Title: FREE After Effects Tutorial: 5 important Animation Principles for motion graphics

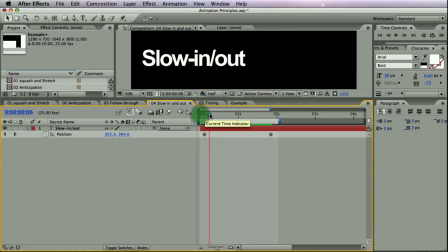It stops, then it suddenly starts to move, and suddenly stops again. This is not realistic because it's impossible to just start right away and stop right away. Normally, if something starts, it builds up the speed and keeps the speed and then slows down until it stops.
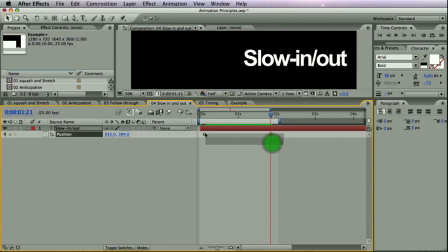And again, you can do this by creating easy keyframes, F9.
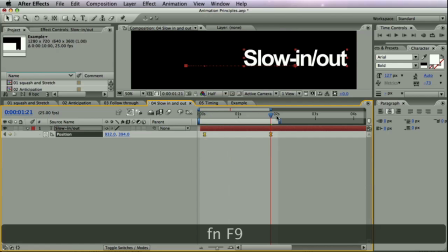And
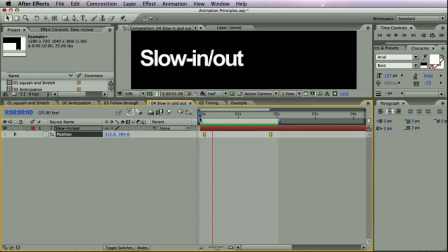this already looks better, but you can go one step further and adjust this by clicking to Graph Editor and now selecting each keyframe and adjusting this thing. And if you adjust this line, you see we'll slowly build up the speed,
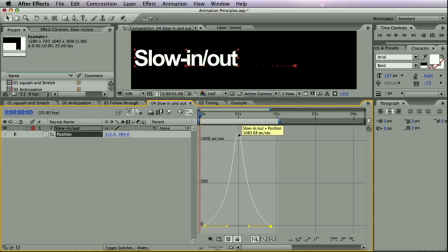then go at the top speed here, and then slowly and gradually slow down again.
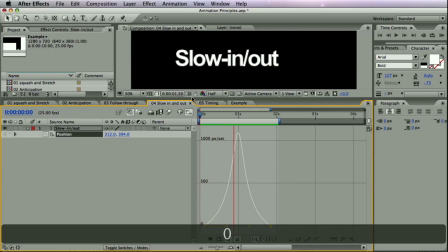And this looks like this. Slowly builds up and slowly ends. And of course you can
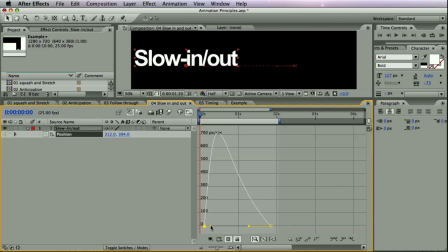make it to accelerate quicker and then slow down. Or maybe it needs more time to accelerate, but it could break down quite easily.
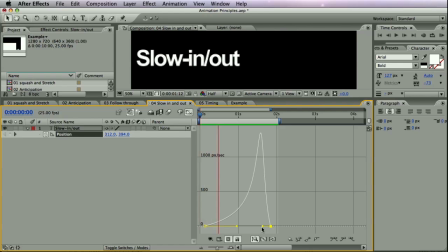You can change it like this. And again, this all is done with just 2 keyframes for the position. And by creating those easy keyframes and even adjusting them in Graph Editor,
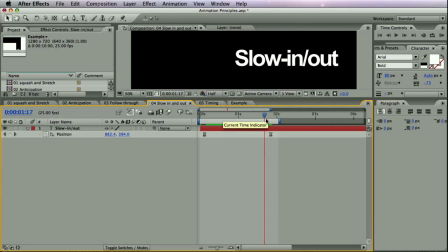you can make a nice smooth animation and make it look more realistic. And the last principle that
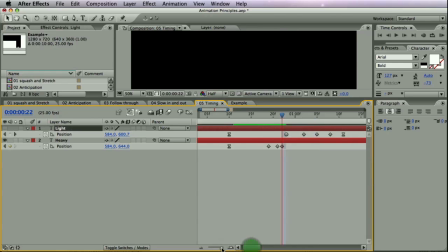applies to motion graphics is timing. And originally, the timing meant you need to draw more
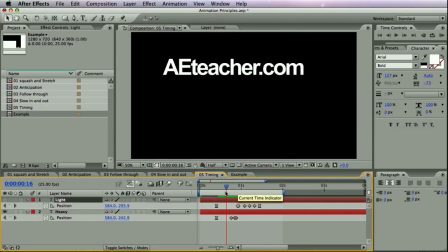images at the beginning and at the end of your animation,
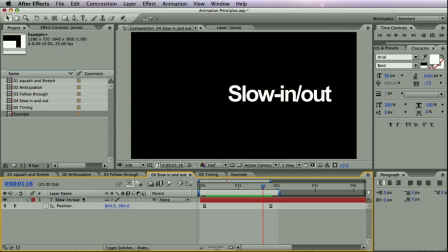because we can see in the slow in and out, if we check the motion path,
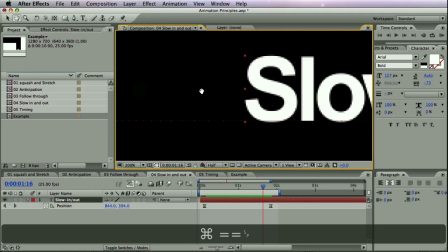you see every little dot here represents the position in each frame, and you see
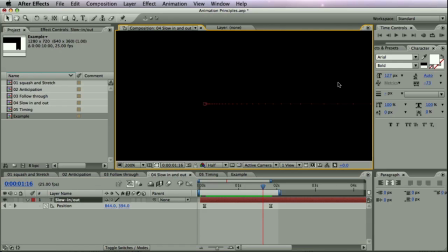it travels just a little bit, but there is frame after frame after frame, while here are also just 3 or 4 frames,
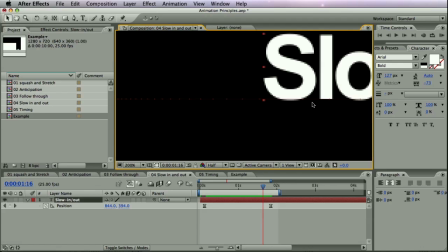but it travels fast, much further, or even here.
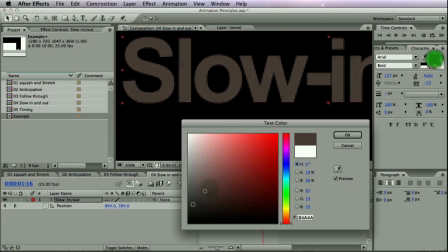I'll change it to black so you can see the motion path.
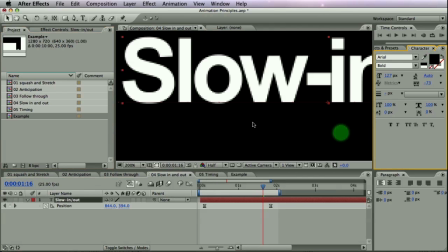Sorry.
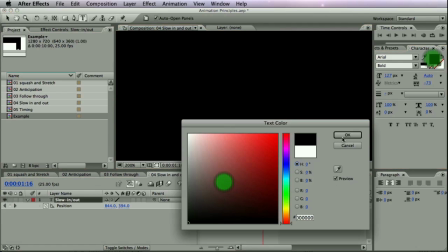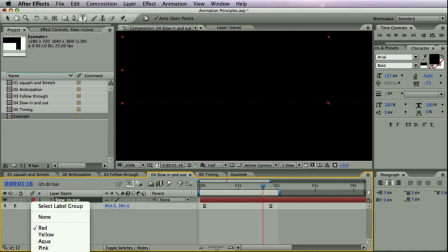And change it to green maybe. Still hard to see. Well, still. So if you would be drawing this animation,
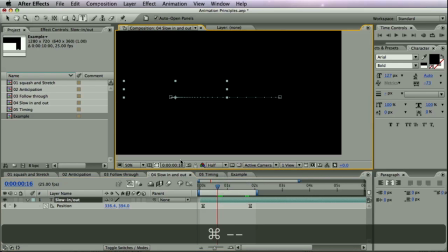you would take into account that you need a lot of drawings here,
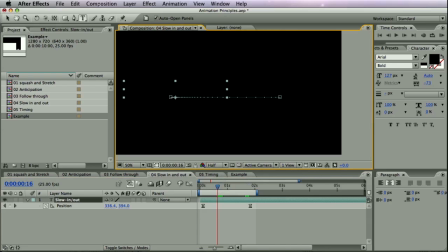and they would be almost the same, just slightly. They would change just slightly, and as it comes here, you just need 1, 2, 3, 4, 5, 6, 7, 8 more drawings to make half of the animation happens.
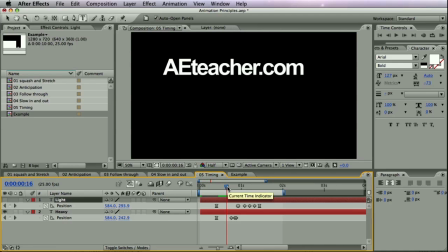And the same for the timing. And you can achieve different effects by using this timing.
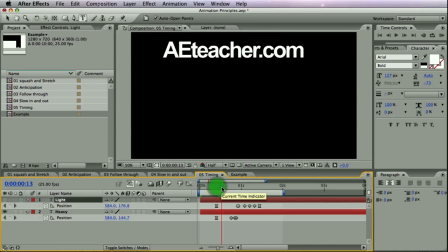For example, this time the title is falling down and landing on the ground, and in this example it will look like this is really heavy.
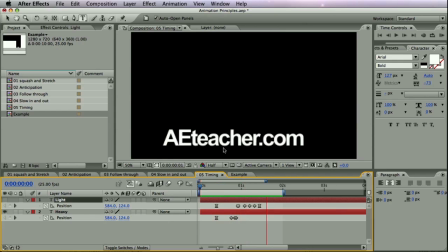You see, it starts to fall and then hits the ground and just bounce once.